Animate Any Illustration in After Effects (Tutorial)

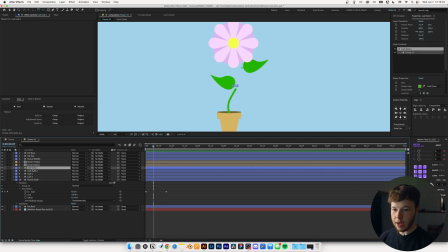(8:12)
So now what I want to do is do one leaf at a time and I'm also going to add a trim paths to it.
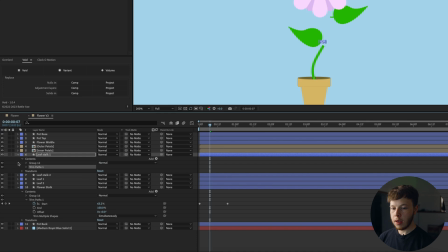(8:18)
I'm just going to do trim paths and this one will be probably the end.
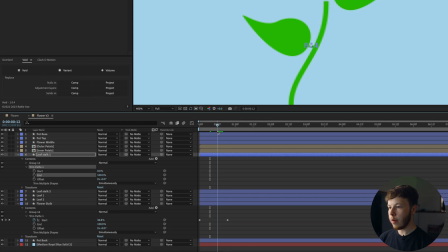(8:23)
Yep if I go forward to about here I want it to be ended. Go back zero and if we play that and a little bit too far stretch it out a little bit.
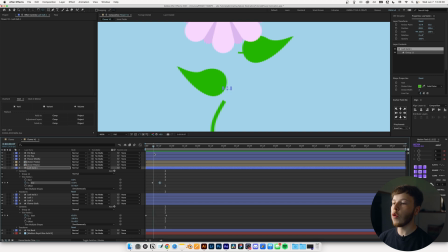(8:33)
We just want to make sure that it doesn't start too much before the actual stalk hits it just to get some of that one flowing into the next field. The good thing about this is we can copy this trim paths and we can add it to our second leaf stalk. So if you just paste that, that's perfect and now we just want to move scoot it up a little bit so it lines up with our animation.
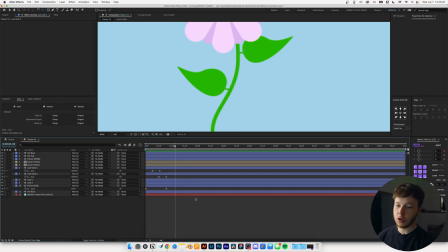(8:52)
So playing that back, hitting you just brings up my keyframe, removes everything else. For the leaf I want to do a scale animation but before I do that I want to line up my anchor point
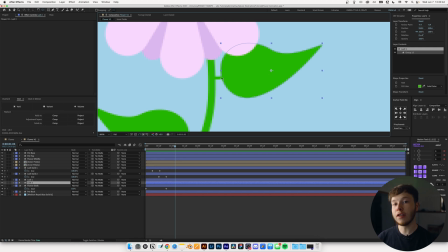(9:01)
with the beginning of the stalk that way the leaf looks like it bounces out from the leaf stalks. I'm gonna hit Y to bring up my anchor point tool and I'm just gonna drag this anchor point and I'm just gonna place it right here and the
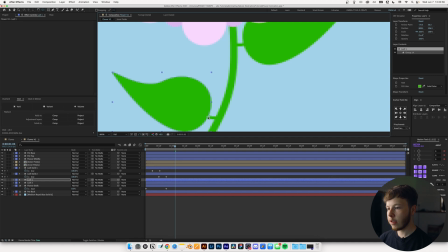(9:13)
same with the leaf one I'm just gonna place it right where it connects and then we can go back out fit the full thing.
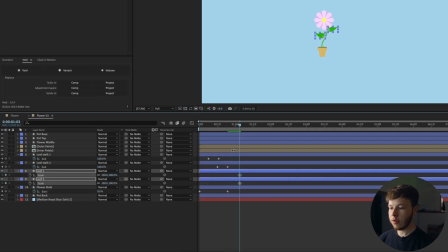(9:19)
I'm just gonna select my two leaves, hit S to bring up scale, set a keyframe for 100, go back a little bit, set them to zero and move them to match our leaf stalks.
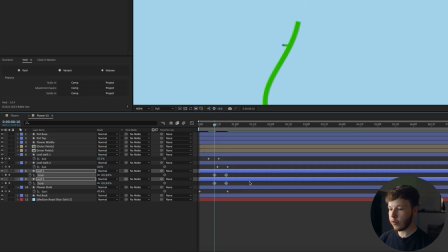(9:31)
So you see the first one comes in. I'm going to drag this forward so it kind of looks like it gets inflated from the stalk.
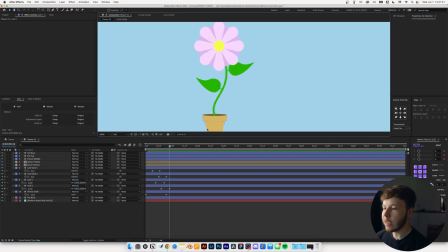(9:36)
I also want to add a little bit of movement to the leaf itself, kind of like it's swaying in the wind. The way I'm going to do that is I am simply going to select my two leaves, hit rotation. For the first leaf, we can start just over here.
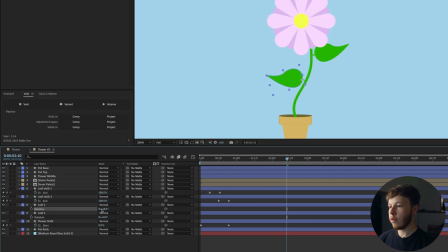(9:48)
And I'm just going to kind of see what the animation I want. I want it to start low and go up and sway back and forth. So we're going to start at, let's say, negative 10. Set a keyframe. And for the other leaf, I'm going to start at 10. it's just opposite sides so opposites plus and minuses I'm just gonna go forward a
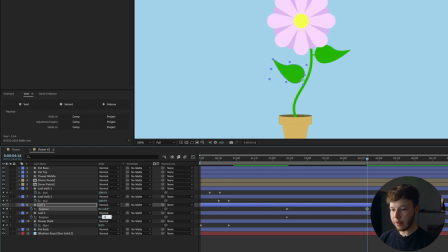(10:05)
good bit and I'm just gonna reverse it to 10 and then negative 10 for the other one I'm just gonna add some easing to this because you know
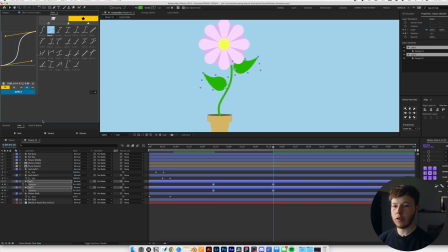(10:13)
we just want to make sure that it looks nice and this is way too big Jesus Christ and we're just gonna do slow sexy speed and
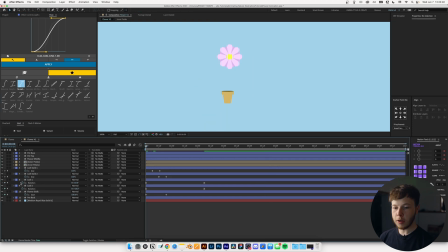(10:19)
add the keyframes and I'm just gonna move these back to the beginning what I'm gonna do is I'm gonna add a little expression to make it easy
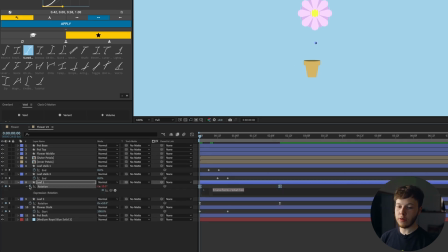(10:26)
on ourselves and not having to add so many keyframes So I'm going to alt click the rotation and I'm going to do loop out make sure it's loop out not loop in and then I'm going to do a in the parentheses I'm going to do a quotation mark and then set that to
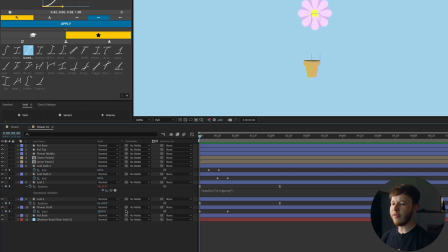(10:37)
ping-pong basically once it gets to the lost keyframe. It's going to Restart it but like in reverse so it ping-pongs the animation So you can see that we've added that to one of the leaves so you can see it's just waving at us very nice of it I'm just gonna right click the rotation where we have the expression and copy expression only and I'm gonna paste it to the other one So now we have leaves that
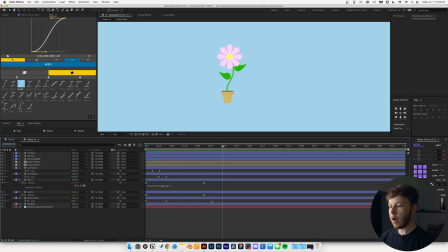(10:56)
wave at us super simple i want to slow this down just a little bit so i'm just going to drag it out and i'm just going to move this back a little bit and extend it and just to offset the animations just a little
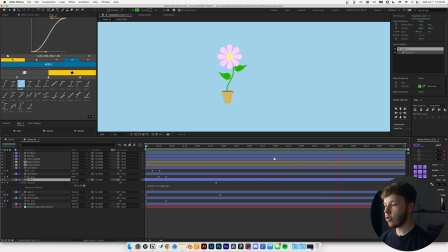(11:11)
bit so now we have a pretty simple leaf waving in the wind animation go to our flower middle and i'm just going to do a scale animation i'm just going to
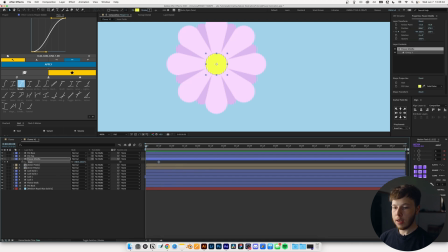(11:20)
go to let's say 12 frames keyframe the scale at 100%, then set it to zero at the very beginning, select these two keyframes, we can ease it. And now while we are in this composition and we've done most of the work that we want to do in here, I want to add the inertial bounce expression to our scale animations just to add to that organic feel. And it's just going to give it a really nice bounce and make it feel very light and fun.
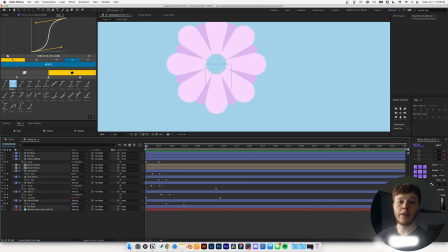(11:43)
So I'm going to open up my little expression cheat sheet. Now that I've copied the expression, I want to add it to only the scales. But before we get into that, I'm going to select all my keyframes that are not already used and I'm just gonna select slow
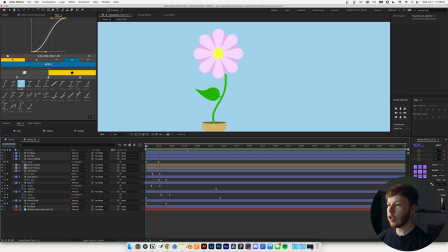(11:57)
sexy speed playing that back we have something that looks a little more organic for the bounce I do want something that's just a little bit more so I'm gonna select
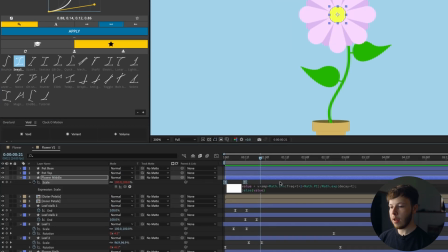(12:04)
it and I'm gonna select sexy speed for it so if I alt click the scale and I paste the expression we just got and I think I want to probably gonna adjust it just a little bit actually that's pretty cool so I'm just gonna leave all the parameters as they are otherwise you
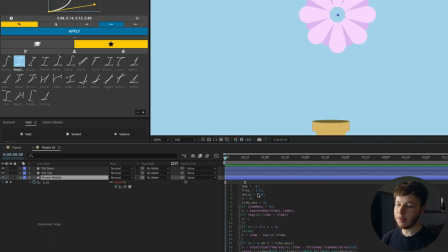(12:18)
can change the decay the frequency and the amplitude.